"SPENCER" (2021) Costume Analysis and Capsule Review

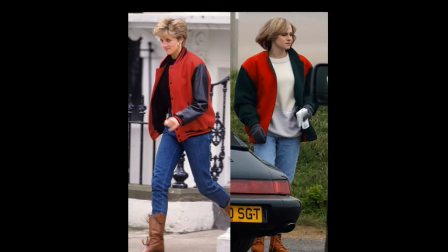(3:59)
Most of the costume was created from scratch, but some pieces were sourced, including this jacket,
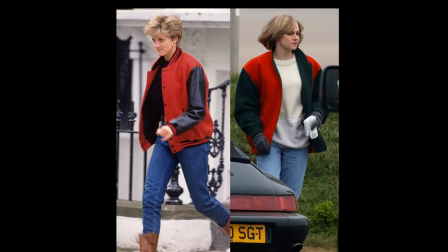(4:04)
from the same label as Diana's but Duran says this was just a piece of incredible luck
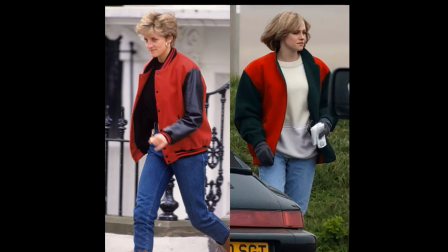(4:09)
as she absolutely did not set out to duplicate Diana's real
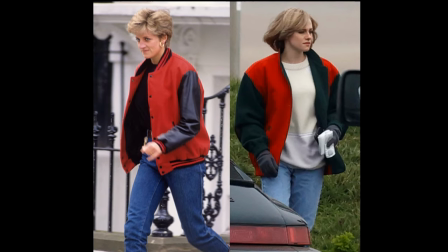(4:14)
wardrobe but instead to suggest it and she nailed it which
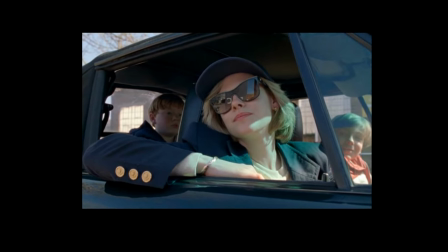(4:20)
means we get a lot of brass button blazers and baseball caps and the huge
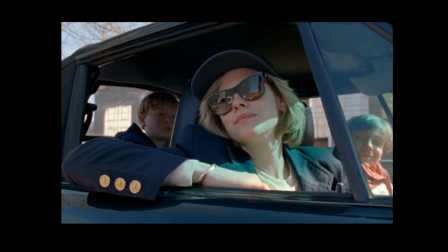(4:25)
sunglasses that marked Diana's off-duty look of the early 90s.
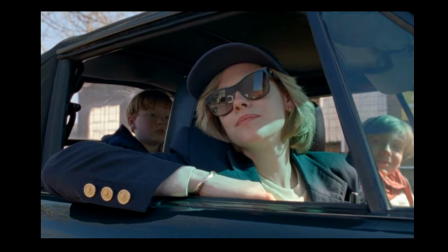(4:30)
A lot of this stuff of course could have been sourced as vintage But Jacqueline
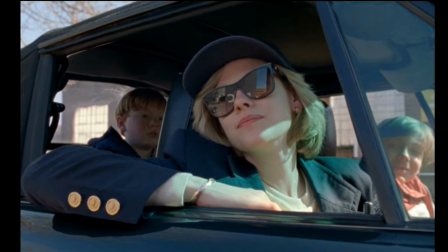(4:35)
Duran designed and created most of it to modify the silhouette slightly,
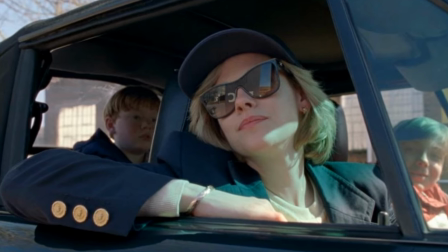(4:40)
as in 1991, the fashion silhouette was still quite oversized and structured,
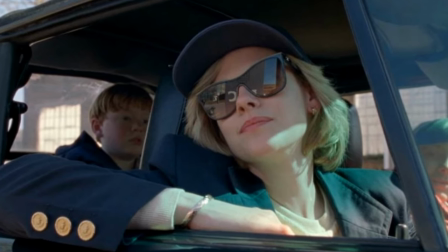(4:45)
which I think on screen would have read far too much as the 80s than the early 90s.
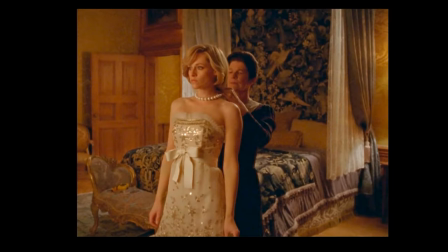(4:52)
I think also Jacqueline Duran preferred to design and create the
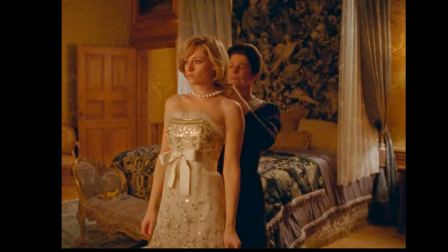(4:58)
wardrobe rather than simply source it to accentuate Kristen Stewart's height.
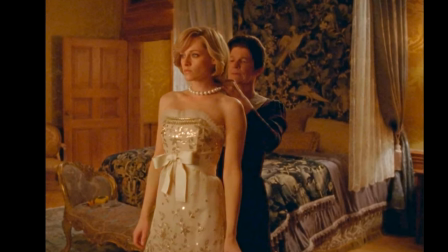(5:04)
Kristen Stewart is five foot four, same as me, whereas Diana was over five foot eight.
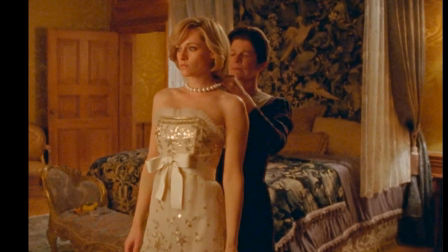(5:09)
And because Diana's height was such a key component of her overall look and physicality,
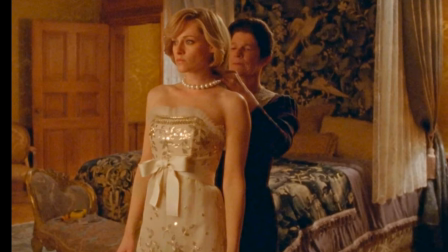(5:15)
Duran tailored Kristen's wardrobe to give the illusion of height with
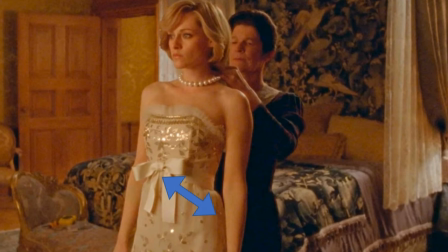(5:21)
high waistlines that often slope down at the sides and back as in this beautiful gown here.
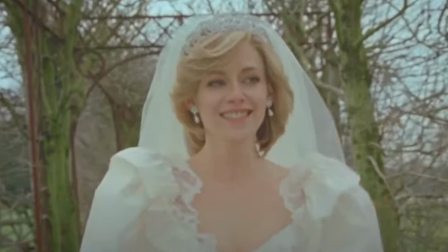(5:27)
She also beautifully communicates some of Diana's other iconic fashion moments and I use that word communicates very
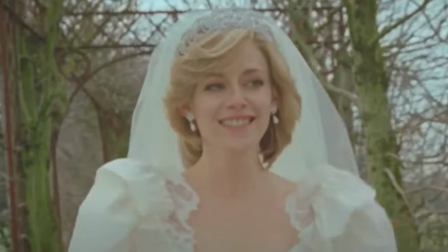(5:35)
deliberately for a costume designer's job is to do just that to communicate a character an era a mood.
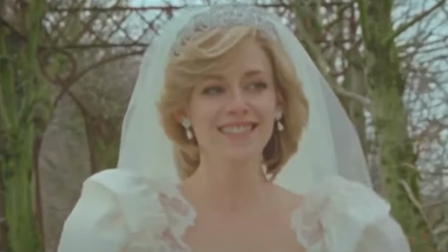(5:44)
A costume designer is part of a movie's narrative team. They are storytellers, not replicators.
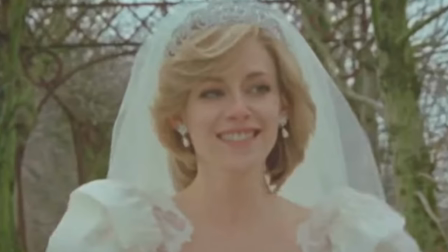(5:50)
Anyone who can sew well can do that, surely. And I'm not saying it's easy, but it's not the same job as being a costume designer.
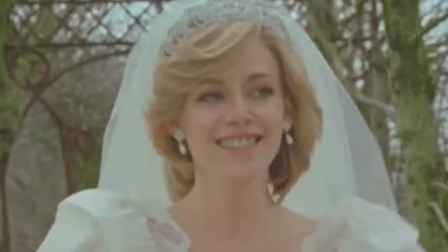(5:59)
And so I'm giving Jacqueline Duran's costumes for Spencer an absolute 10 on 10.
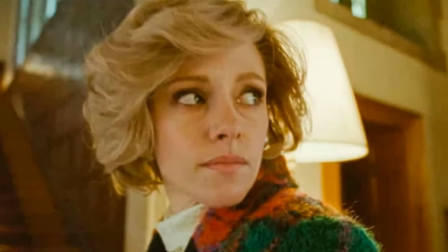(6:04)
Before I move on to my capsule review of the movie, I have an awful feeling that over the next few days, we're going to see a lot of this.
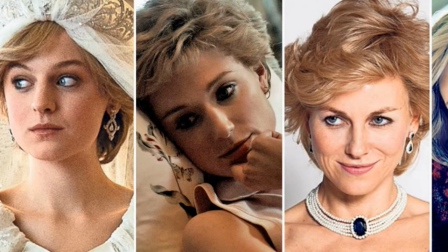(6:12)
Who was the best Diana? Over the past 15 years or so, a lot of talented actors have taken on the role of the ill-fated princess.
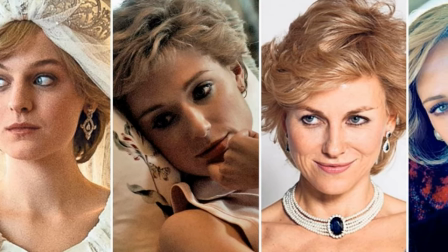(6:21)
And it's so like the internet to start ranking and rating.
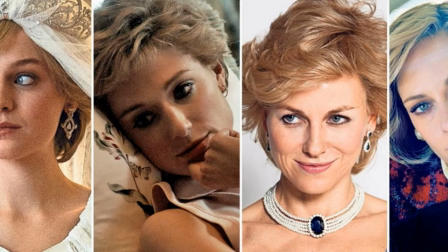(6:26)
And as I've said before, and I'll say it again, I don't like it when women are rated and ranked against each other.
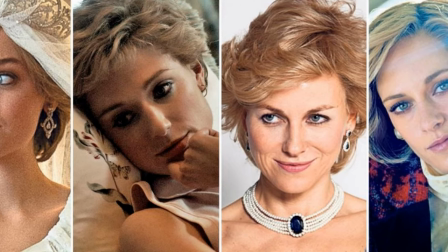(6:32)
In fact, I don't like it when anything is rated and ranked, worst to best, best to worst.
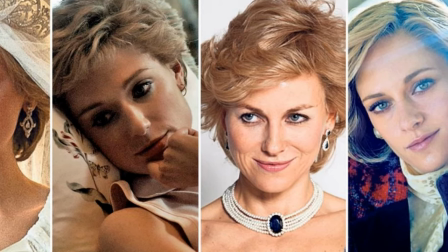(6:39)
It's clickbait and it's lazy and it's mean-spirited. So, can we not do this?
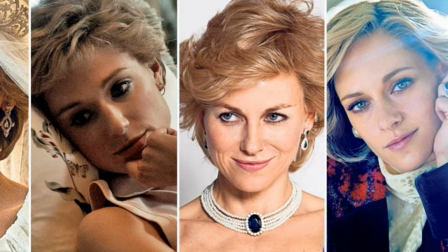(6:44)
Is it not enough to celebrate who and what we like without slagging off who we don't like and what we don't like?
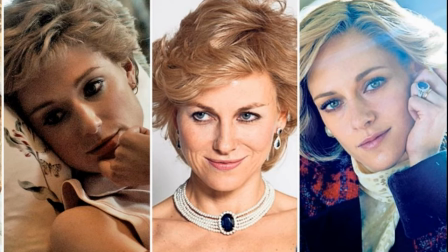(6:51)
Anyway, on to my capital review of the movie itself. And the first thing to note is that it's not what you think it's going to be.
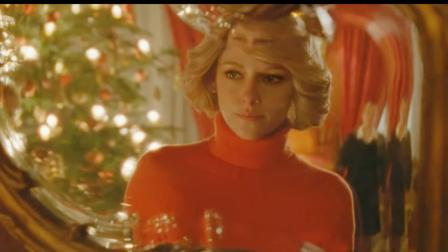(7:00)
At least it wasn't what I thought it was going to be, because it's being marketed as a mainstream biopic.
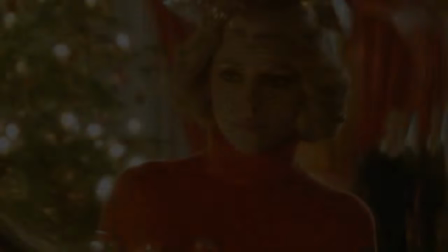(7:07)
But Spencer is 100% an arthouse movie. It opens with the words, a fable based on a true tragedy.
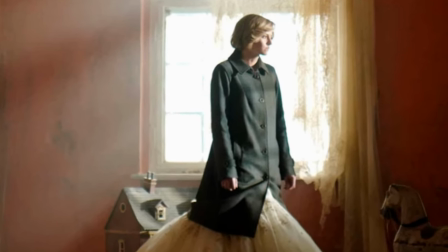(7:16)
And the story is told entirely through Diana's own perceptions. Some real, some imagined.
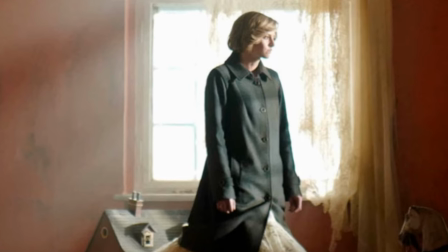(7:23)
It is sumptuous to look at, with beautiful locations, breathtaking cinematography,
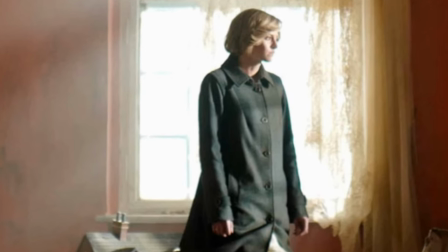(7:30)
jaw-dropping interiors, and a very particular lighting that gives it a dream-like quality.
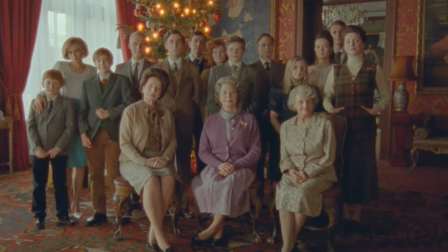(7:36)
And although moments such as this from the movie's trailer suggest that it might be a bit like The Crown,
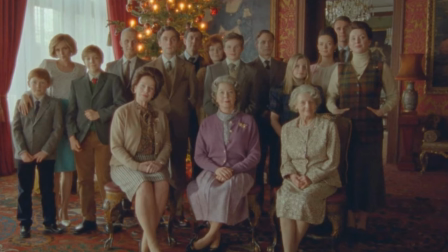(7:43)
it is absolutely nothing like The Crown. In fact, the Queen only has one short piece of dialogue,
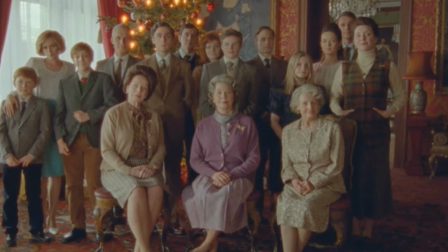(7:50)
Charles has just a little more, but no other adult royal has any dialogue at all.
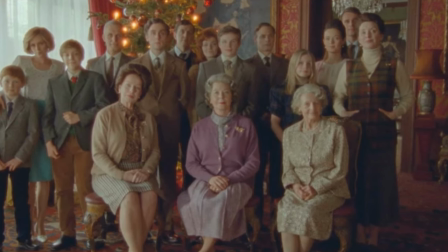(7:57)
In Spencer, there is no doubt who the villains in this fairy tale gone wrong actually are.